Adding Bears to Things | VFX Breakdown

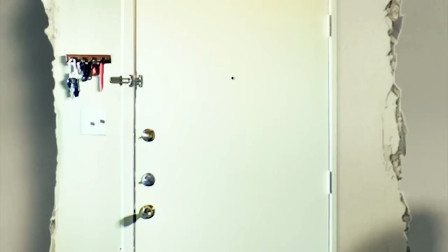So the light's a little bit hot on that wall, and it's not exactly in the right place. There's also the fact that it's supposed to look like it's on this like chunk of wall.
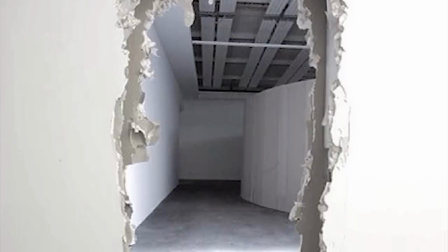I think I just got like pictures of busted up concrete and sort of put it around the edge just to make it look like there was some chunkiness to it. In the end, the shot is completely functional. It gets the punchline across. It totally works. it just doesn't look real. If we were able to take the time to match the lighting a little bit more closely on the different elements of the shot they would have just combined a whole lot better and maybe some 3D work would have helped enhance it but it is legitimately mostly lighting.
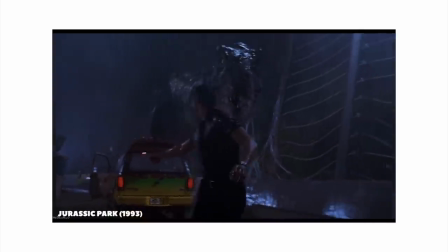I would actually say probably about 80% of compositing things together successfully is color and lighting.
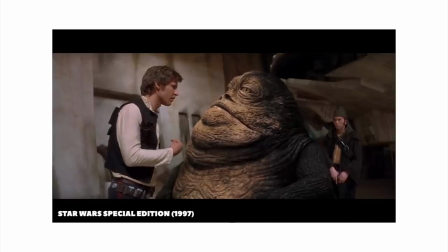Like that makes a huge difference no matter how badly rendered your CGI monster is.
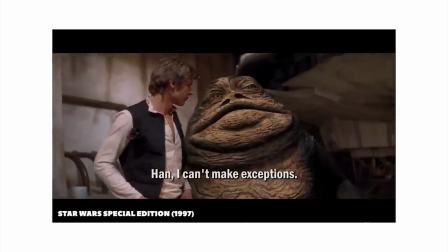If the lighting matches the actual scene it will look like it's there. Actually on that note we have a couple examples of compositing some kind of creature or character into an existing shot.
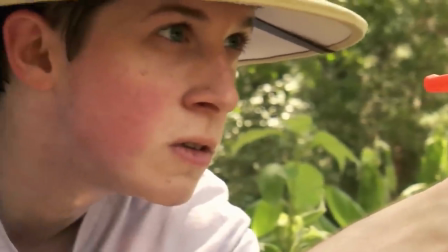One video we put out called The Stuffing of Legends actually was supposed to be an animated video years ago.
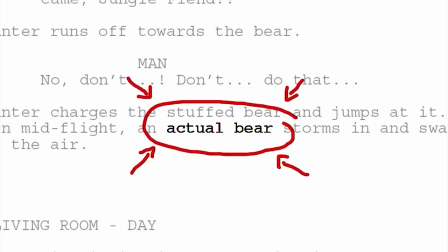I found the script and I was like, wow, if I could just get a bear, then I could make this in live action. A normal person would be like, well, but, you know, don't have a bear, so can't do that. But instead I was like, I bet I could VFX in a bear.
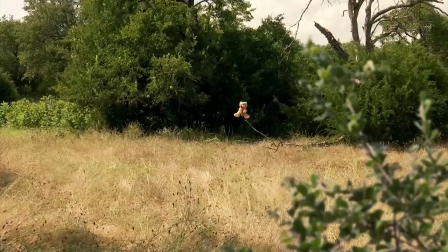This turned out remarkably better than it should have for the complete lack of planning I did.
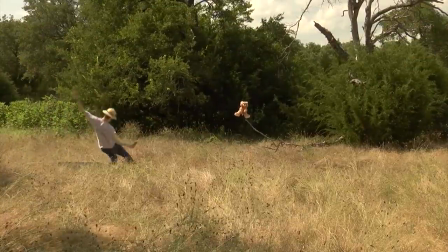We have this base shot of me running through the grass in very harsh directional sunlight, which means any footage I got would need to match that to look realistic. I just run forward and then I fall over and that's all I had to work with.
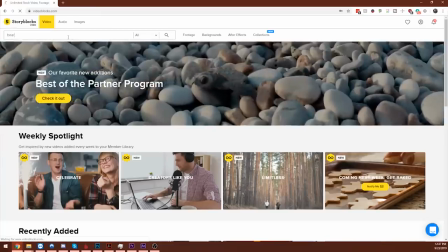So I went on to videoblocks.com, which is the stock footage website that I use,
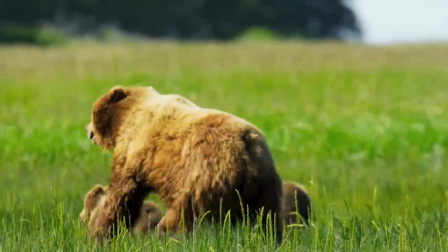and then eventually found this one handheld shot of a bear running
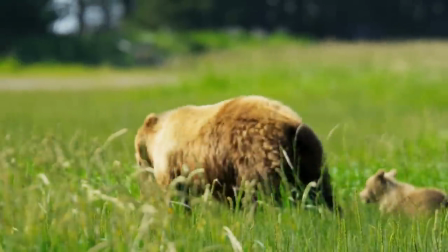roughly in the direction I needed it to run with a light that kind of matched. Really just pure luck. If I hadn't found that shot, it would not have turned out nearly as well. And as far as I remember, I didn't have a backup, so the video just wouldn't have worked.
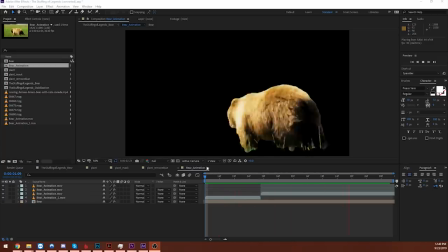I actually stabilized the footage around the bear, cut the bear out frame by frame, animated the bear moving from right to left in the direction that it was running.
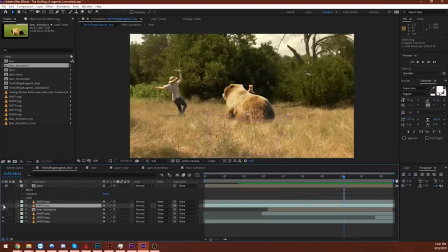I timed it so that it hit me at about the moment that I fell over. I used some really simple, cheap masking to sort of make it look like it was blending into the grass. And it just, it just, it, and it's fine. It looks, it looks pretty decent, actually. It shouldn't. I don't know why it turned out that well. Actually, no, I do know why it turned out that well. The lighting matches.
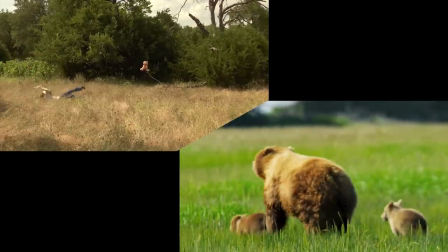I just got really lucky, and it looks like the bear could be standing in that shot because the sun in the bear shot was in roughly the same position as the sun in my shot.
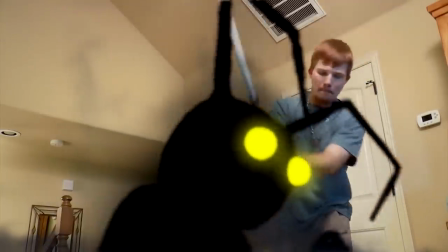In a completely different kind of example, we also had to create a heartless for our Keyblade video.
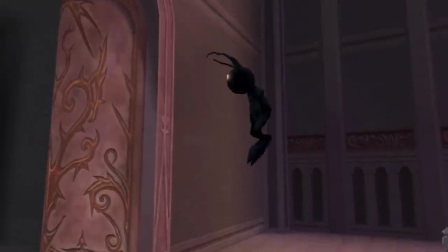This is something that would traditionally be done with CGI. I had no idea how to do that at the time.
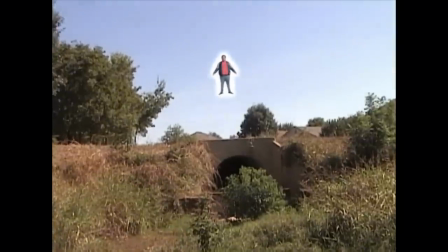So we had to get creative, and as usual, it created a horrible abomination that I'm pretty proud of. The things are called shadows anyway, so I thought I'd just take a little bit of artistic liberty with it, because if I could turn whatever elements I had into a silhouette, then I didn't have to match the lighting or any of the stuff that I've been talking about this entire time. That meant I really just needed the, you know, the outline of the character, so I could also record it in pieces and then combine them in post.
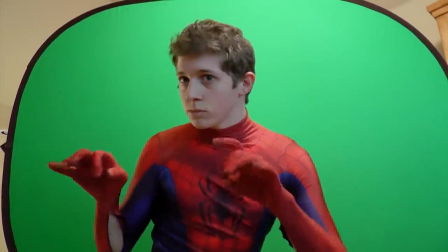One chunk of the Heartless is just me in my Spider-Man costume, because it's skin-tight. I could just sort of, like, lean down in front of the green screen and wiggle my arms around.
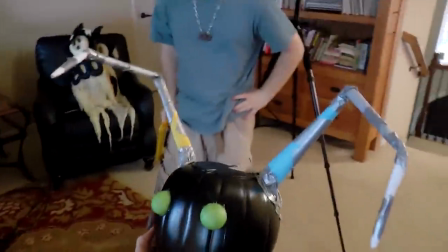And then the head, it just needed to be a circle with some antenna coming off of it. Since it was around Halloween at the time, we went out, we got like a pumpkin, you know, container that you get candy in.
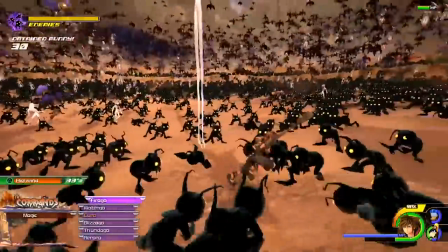And then the key thing here was making sure that I could add the eyes and realistically, you know, track their movement.
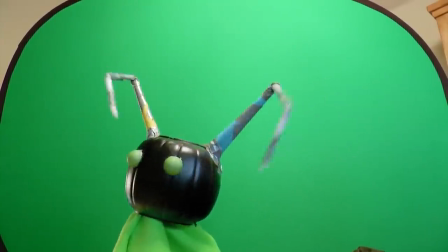So what I came up with was just painting a couple of ping pong balls green and then gluing them onto the bucket.
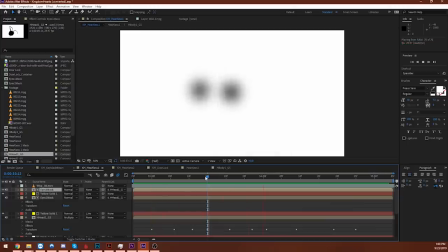That way I could just get the footage with the eyes already on there. And then in post, I could isolate those eyes and then turn them into whatever I wanted, which is just glowing yellow circles.
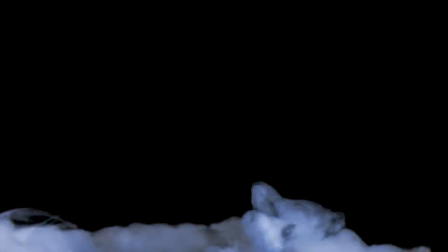And then I grabbed some smoke stock footage that I bought from VideoCopilot.com like 10 years ago, and voila, you got a Heartless. Now let's move on over to a flashier example of compositing with Theological Combat, our video about Civ religions.
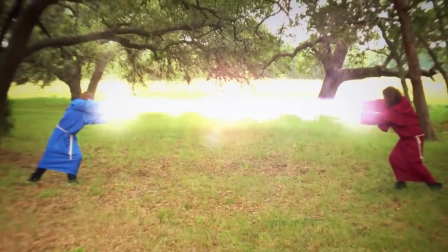There were a whole lot of VFX going on in this one, including giant lasers. Those are actually just a plugin that you can download from VideoCopilot.com called Saber.
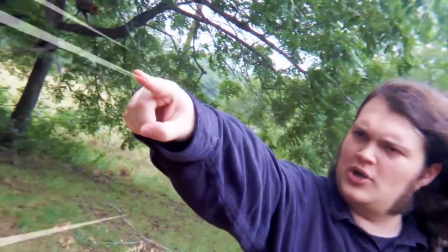The compositing aspect of this video, though, were these shots in particular where they change outfits.